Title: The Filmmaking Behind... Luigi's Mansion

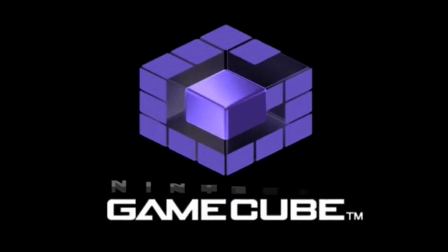0:00 Hello and welcome to episode 2 of the Filmmaking Behind, a series where we break down video game cutscenes and dissect filmically how they work and why.
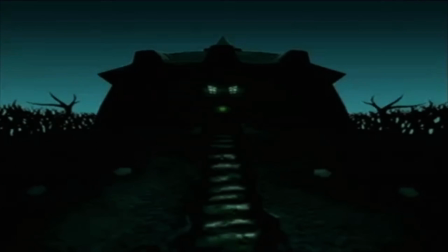0:09 Today we're looking at the man in Mario's shadow with his very first game, Luigi's Mansion.
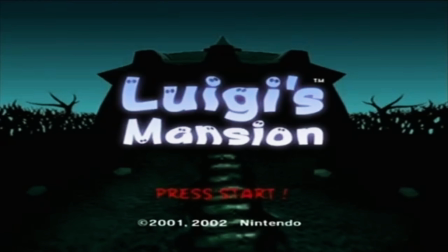0:14 What's up guys, it's Daz here, but you don't really care. Let's watch.
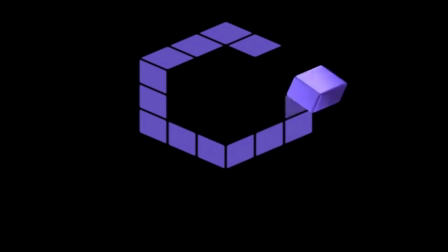0:23 So right off the bat, something I really wish Nintendo kept up with in their more later games is adding something extra to the logo screens before the game starts. This one is pretty easy to get. We have a demonic voice saying the company's name, Nintendo, hitting us immediately with a minor sense of fear we'll be getting from this ghostly game.
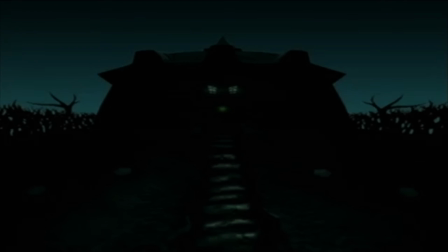0:41 And while this next bit isn't so much a cutscene, I would like to talk about it briefly. The title screen. It starts with a slow transition from black to give us this low-lit image of the mansion.
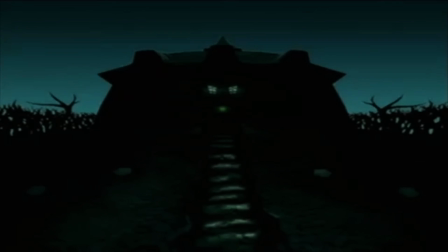0:51 The general design of the mansion in itself gives that sense of danger with the spiny leafless trees to the side,
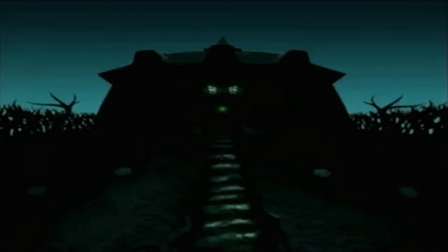0:57 the almost angry eyes created with the two lit windows, and the roof protrusions,
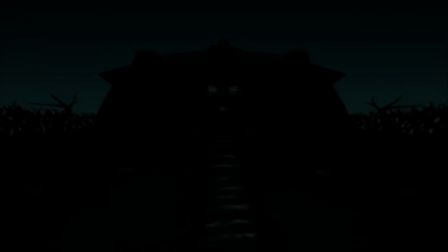1:02 and of course the blackness everywhere. It really helps to add to that feeling of, do I really want to enter in here?
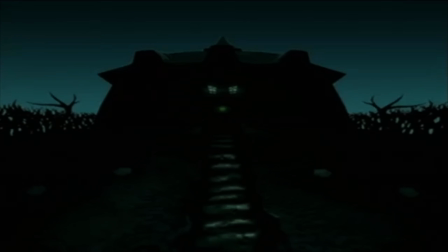1:08 And when the actual title comes up, we have that low note bringing it in as well as that intimidating synth music.
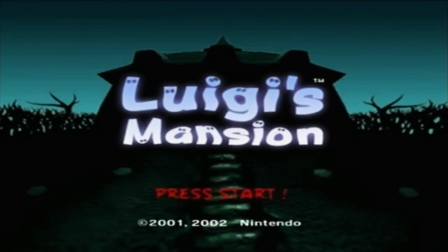1:15 Really, just a masterfully constructed introduction in my opinion. Anyway, with that out of the way, let's jump into the first actual cutscene.
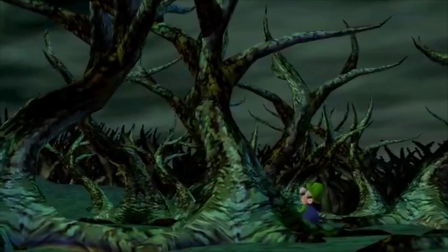1:24 So the scene has Luigi nervously walking up to the mansion.
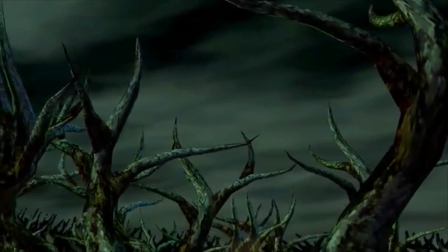1:27 The camera starts off looking towards the gloomy sky before panning down onto Luigi, who in comparison to the entire frame is tiny.
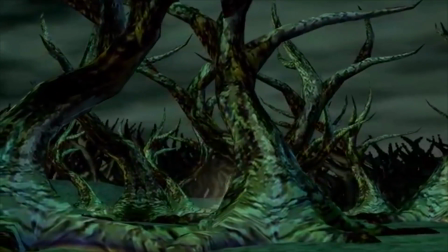1:34 All the evil trees surrounding him are shown in full view and so are shown to completely tower over him. And even as the camera moves somewhat closer to Luigi, he continues to remain insignificant in size.
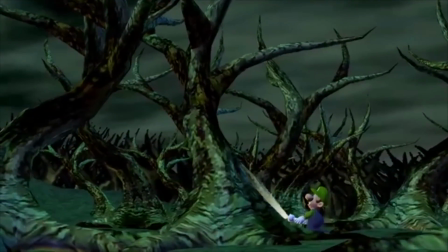1:46 These camera choices were obviously chosen to make Luigi seem out of his depth and very much not in control of the situation.
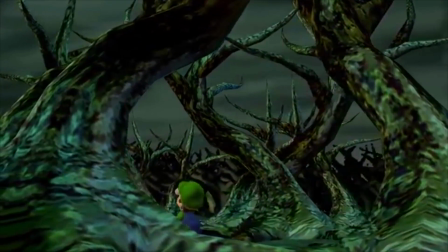1:53 The sky is grey, the trees menacing, and him just a little pipsqueak next to them.
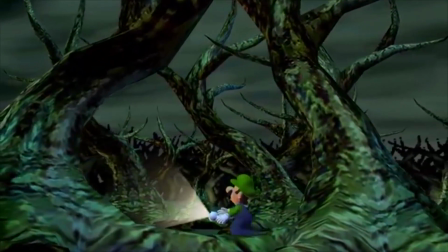1:57 At the end of this shot, Luigi is positioned between two particular trees which arc away from each other to give us a kind of potion shape.
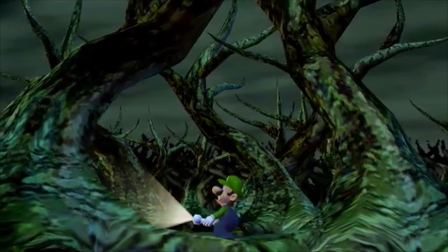2:05 Regardless of the actual potion aspect, this is a common cinematic technique used in filmmaking known as frame within a frame, because it's, well, a frame within a frame. These can have a variety of purposes, usually dependent on the context of the scene, which in this case is used to make Luigi seem contained, or perhaps even watched in some manner.
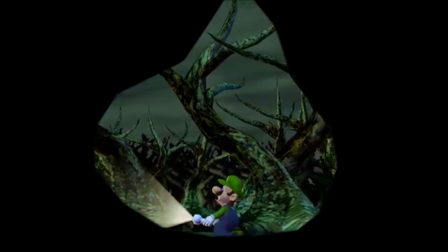2:23 And at a stretch, you could maybe bring up the shape of the frame as it's kind of teardroppy. I don't know if there's anything in particular to note here, but if you were writing some essay about it, you could perhaps try and push how it's slightly reminiscent of a boo, or again a teardrop symbolizing sadness,
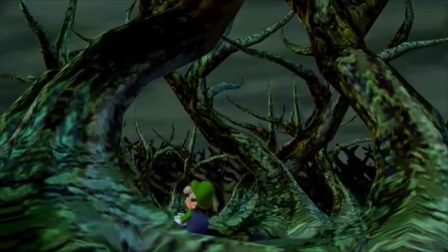2:39 though I personally wouldn't believe it. Once Luigi disappears behind this framing, we jump to the next shot looking from Luigi's point of view.
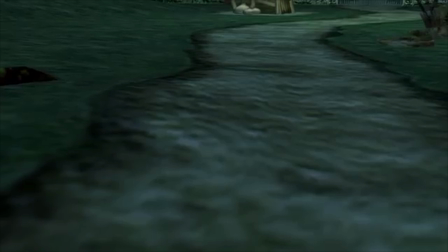2:46 There's not too much to say from this moment here as it simply shows the path and a couple elements down the path. At a stretch you could call this foreshadowing though, but not really. Instead we look down at Luigi's pamphlet of the mansion he has supposedly won.
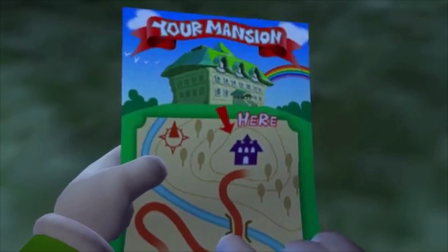2:58 This pamphlet is supposed to let us know the majority of the backstory for this game, though later on the character Egad will be sure to spell it out in a spew of dialogue in case you miss it. The big "your mansion" is supposed to grab your attention and tell you that Luigi's mansion is Luigi's,
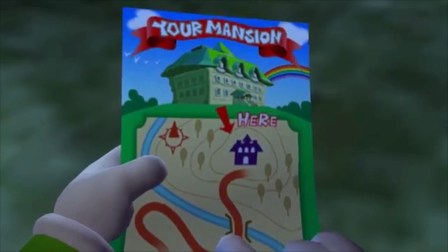3:12 and that Luigi is expecting a much nicer scenery judging by the bright and colourful design of the rooftop and the cliché rainbow and just the general page.
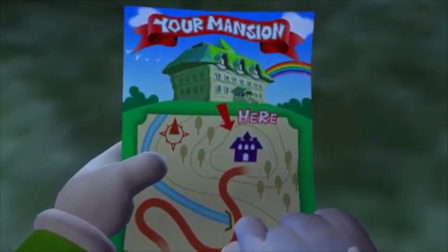3:20 Beyond that, we see that Luigi has been following the path to get to the mansion as shown by his finger. Also, something to note is we never actually see the river Luigi crossed. Not an important detail, but I never really thought about it before.
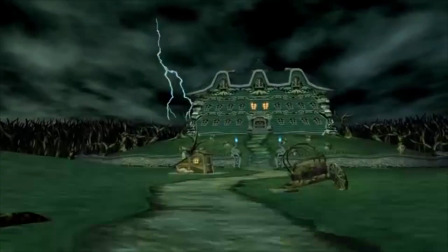3:30 Anyway, with a tap of his finger and a pan up, we see that Luigi's expectations are tarnished, with well-timed thunderbolts to boot.
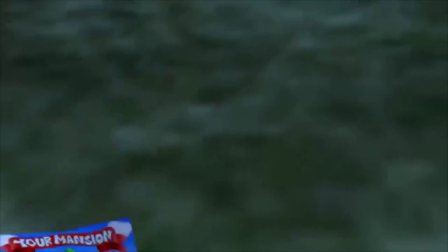3:36 The music assisting this moment also assists in driving this theme as it begins with a nice
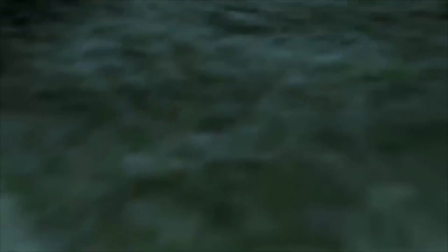3:41 high-pitched twinkling instrument before concluding with a much lower and intimidating instrument.
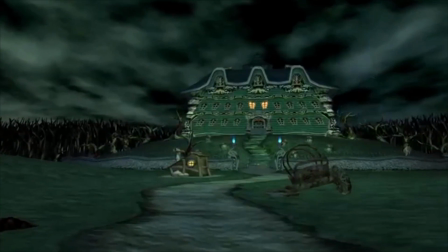3:46 The camera then begins to move towards the mansion in order to make it more central to the frame, in order to assist with the transition to the next shot, which is much closer up.
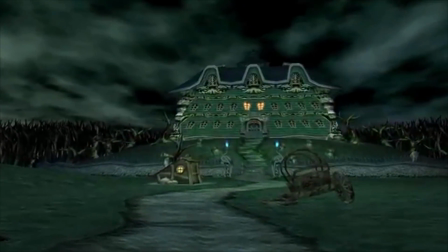3:54 It also helps to keep movement in between transitions to give a nice sense of smoothness.
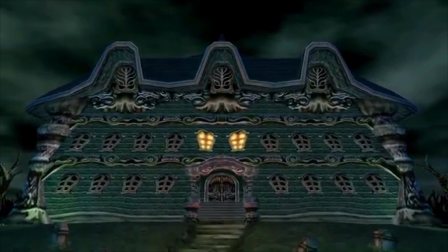3:58 Once again, there are only two windows lit up again, creating this vague angry face from the mansion.
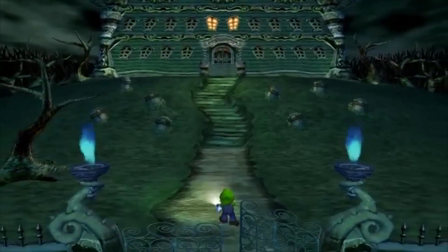4:03 As the camera moves down, we also see more elements of the mansion: gravestones, blue flames, and a spiky gate.